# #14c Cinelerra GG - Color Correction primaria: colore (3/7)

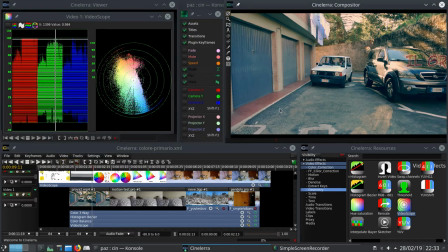Resta da parlare del controllo della saturazione, cioè l'intensità, la purezza di un colore.
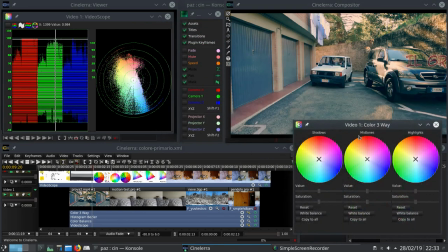Come abbiamo visto modificare tonalità e contrasto può portare ad un'alterazione del livello di saturazione, quindi occorre ripristinare la situazione iniziale. Oppure possiamo intervenire di nostra volontà ricercando un certo tipo di risultato,
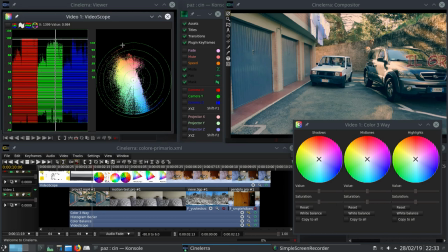per esempio per rispettare i parametri legali o per effetti particolari. Anche la saturazione, come sempre nella color correction, si affida ad un monitor di controllo, il VectorScope.
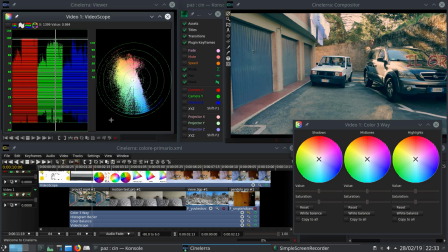Tale strumento mostra la saturazione dell'intera immagine e mostra anche i valori per specifiche tonalità, usando il raggio che indica l'angolo e cioè il colore. Il modo più comodo e veloce di intervenire sulla saturazione in Sinella RGG
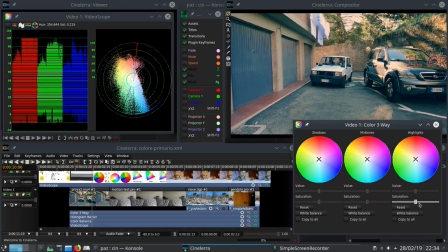è usare Color 3Way che offre il vantaggio di regolare separatamente le tre zone. Per esempio si può togliere saturazione alle ombre per renderle più nere e profonde, dando l'illusione di un maggior contrasto.
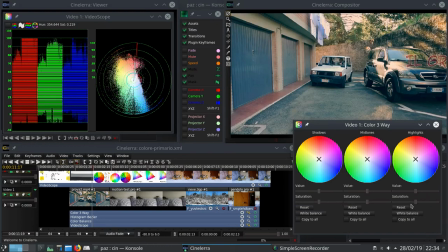Oppure si può togliere saturazione alle alte luci per eliminare una dominante di colore fastidiosa. Anche in questo caso si aumenta l'illusione di contrasto perché si raggiunge un bianco più puro.
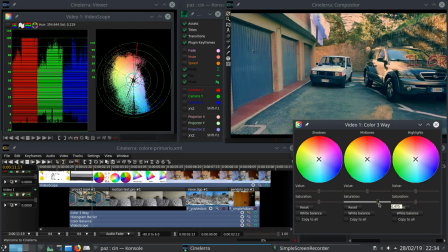O ancora manipolare la saturazione serve a diminuire la visibilità del rumore di colore o di altri artefatti visivi. L'utilità di intervenire sulla saturazione è varia e non solo di natura estetica.
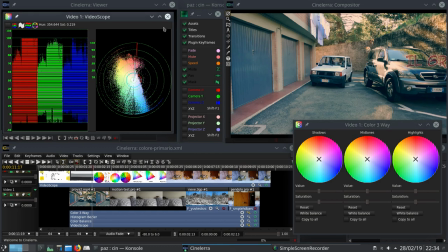C'è un altro concetto importante collegato alla saturazione, la colorfulness o ricchezza di colore o pulicromia.
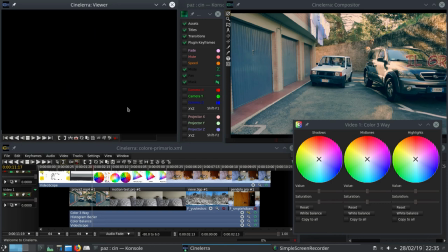Un'immagine con livello di saturazione costante mostra una diversa vividezza di colore se la ripresa è fatta in condizioni di maggiore o minore illuminazione. In pratica con più luce i colori rendono meglio, Viene chiamato effetto HUNT.
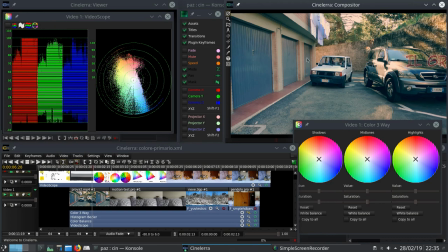Attenzione però, siamo in fase di ripresa del filmato, non in post-produzione. Durante il grading può influire se non abbiamo il monitor calibrato bene, cercando una buona impostazione della luminosità dello schermo.
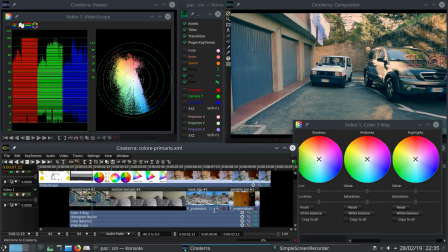Un monitor troppo luminoso ci ingannerà con l'effetto HUNT, facendoci fare correzioni imprecise. Bisogna anche tener conto che un'espansione del contrasto durante il grading si comporta in modo similare all'effetto HUNT, donando vividezza a colori. Lo possiamo vedere facilmente dal vectorscope.
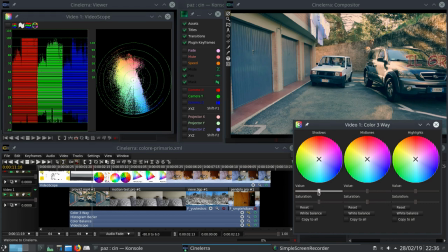Il massimo effetto si ottiene lavorando in RGB,
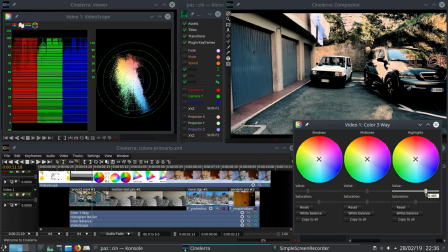mentre modificando il contrasto del solo canale Y' non solo non aumenta la policromia, ma anzi diminuisce.
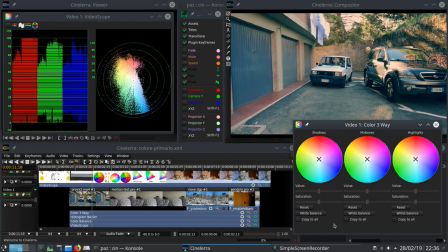Insomma, in Y1CBCR la saturazione aumenta ma la ricchezza di colori diminuisce, mentre in RGB aumenta sia la saturazione che la colorfulness. Dobbiamo essere consapevoli di questo comportamento.
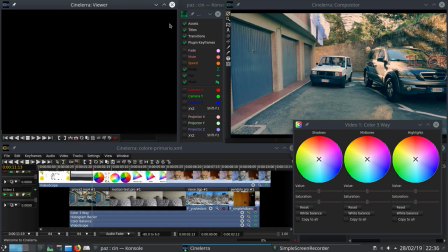Altra influenza sulla policromia è dovuta alla grandezza del particolare colorato che viene
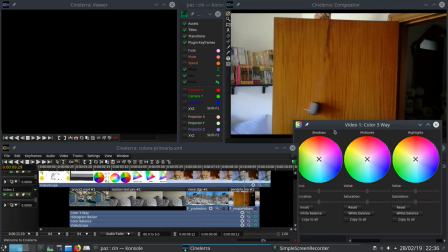inquadrato. maggiore dimensione all'interno del frame implica maggiore policromia inoltre conta la dimensione e la tecnologia del monitor che utilizziamo ma su questo possiamo fare ben poco
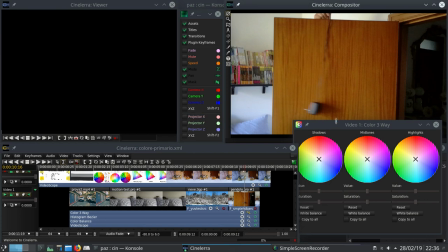c'è un ultimo concetto importante riguardo la color correction il contrasto di
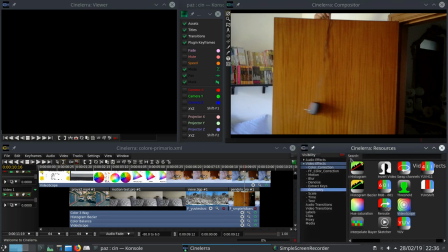colore tutta la visione umana si basa sul confronto fra luci ombre o fra colori cioè proprio su un contrasto Johan Hitten
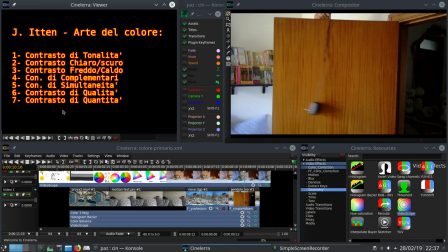nel suo fondamentale Art del colore cita otto tipi di contrasto di colore. Van Jurchman nel suo libro fa gli esempi di 6 DSI
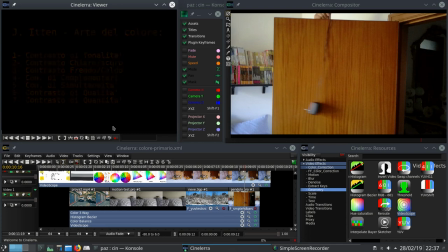particolarmente importanti nella color correction perché permetto di mettere in risalto, o sfumare al contrario, la figura rispetto allo sfondo.